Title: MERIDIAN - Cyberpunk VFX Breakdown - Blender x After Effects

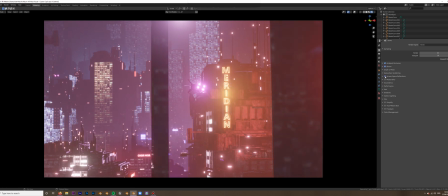4:01 Screen space reflections, which again, as I say, aren't massively important here because 1, everything's quite dark, and 2,
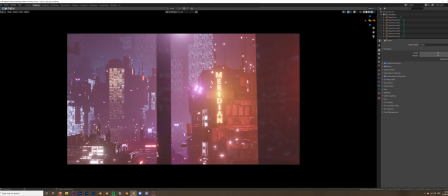4:07 you're not really getting objects moving past enough, and the angles that everything's at, you're not really seeing much reflection, so it's not critical, but it's still worth having just to get small details that you might not completely notice to reflect.
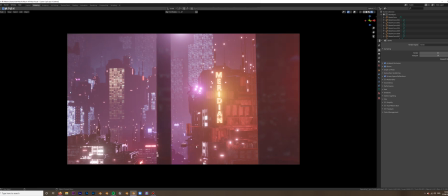4:22 Like down here, for example, this is now reflecting light below it, whereas before it was completely dark.
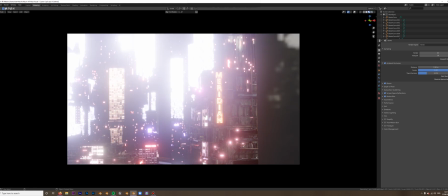4:29 So screen space reflections do go a long way. You'll see if I take us into material preview, which doesn't have any volumetric fog in it,
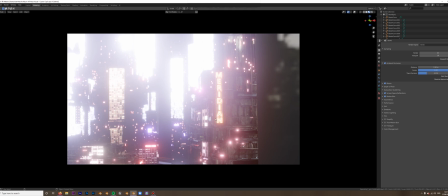4:47 you'll see as I take us into material preview mode, which doesn't have any volumetric fog in it, just how bright these lights at the back are in comparison to the ones at the front.
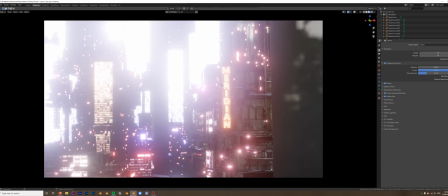4:56 And that really does show you just how bright these lights at the back actually are and have to be in order to get through that fog,
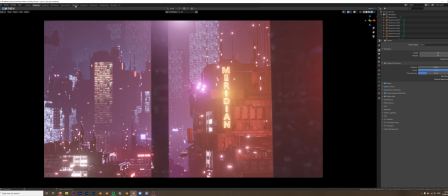5:03 which if I put us into render view now and take us into the shading,
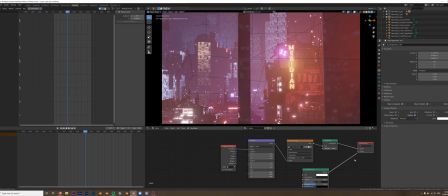5:08 the world is actually, if I take the volumetric fog out the volume, it's literally just a nightscape
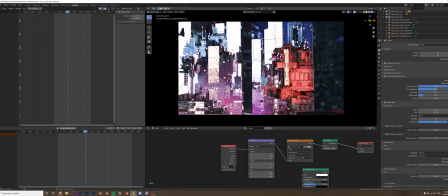5:15 360-degree HDRI map that's around the back. And all that does is just give anything that's reflecting away from camera just something, like even in the walls here, just something to give a bit more texture. And because it's nighttime in city, it should mean that it just fits a bit better with the scene.
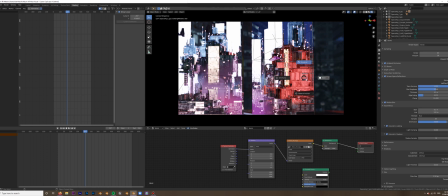5:32 The actual HDRI is not very high quality, but that doesn't matter here because once you have the fog plugged in, it doesn't really make a difference. If I take the fog out again, you can see that down here, I've actually added in some additional volumetric fog,
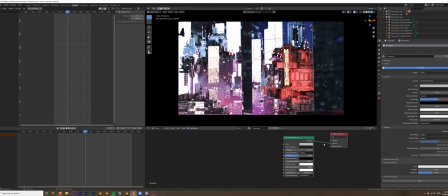5:47 which is essentially just cubes with a principal volume attached into the volume and a lower density of 0.6, just to really add some more thickness into the lower areas. And using this technique can really help draw focus to certain areas of your scene
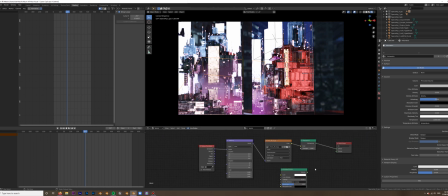6:04 and also imply that there are different densities of atmosphere in different parts of your scene.
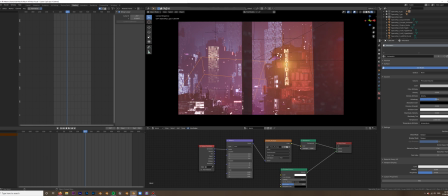6:10 Obviously, having the same level of fog throughout the entire depth of your scene is great, but it means that when you get sort of down into the city, if I move these away, you can see it's very bright down there, whereas actually in reality there's probably going to be a lot more smog down closer to the street level.
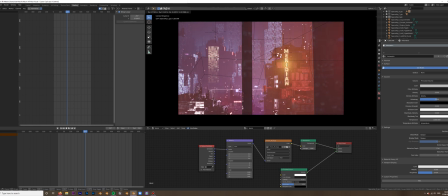6:27 So moving these couple of extra bits of fog and density down there just helps blend that in a bit better, and naturally it begins to disperse as it gets higher up into the scene.
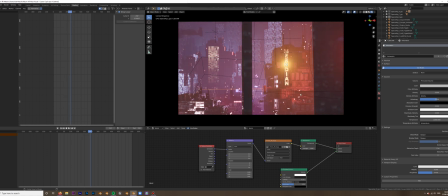6:38 In terms of animation, we've just got a couple of spaceships going past, and what I did was make sure that none of these spaceships actually crossed over each other's path. And what this meant was I could have these ships flying into the scene in one go,
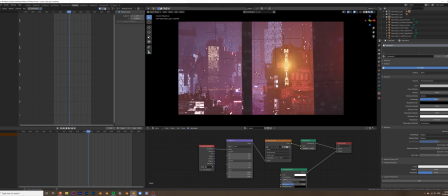6:54 and it meant that rendering out the scene, I didn't have to basically do 3 different renders of the entire scene all the way through. I could render out the sequence once, and because nothing crosses over each other's path,
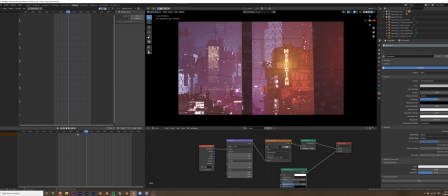7:08 I can just basically in After Effects mask out each bit of the frame and keep everything separate, which worked really well and saved me a lot of render time. Instead of rendering this whole thing out 3 times over, by the time you get to frame 300, I've already got both of those ships animations done, and then this ship at the top can move through.
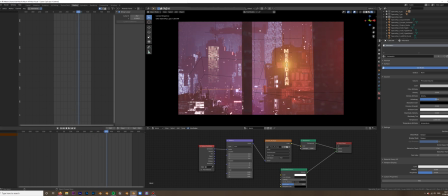7:26 I was thinking of just cutting this ship out, rendering it as a still image, and then putting it in the scene, and then in After Effects moving it from left to right. But you don't get any of the depth perspective warping as it moves from left to right, and also you don't get anything like the lights reflecting off of it and glistening in certain areas.
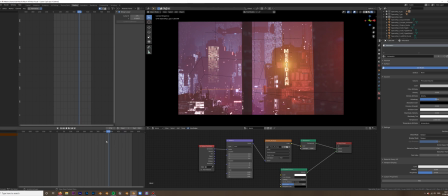7:44 It would just be one static image going through, which doesn't look great. And it also, the fact that it's reacting with the light and reflecting everything as it would really goes a long way in helping sell the effect, even though it's very subtle.
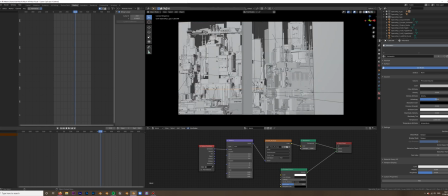7:56 Now, what I wanted to show you next before we get into After Effects is just the general layout of the scene. Now, obviously from this perspective, if I go into matcap and let's go on random, so you can see the distinction better.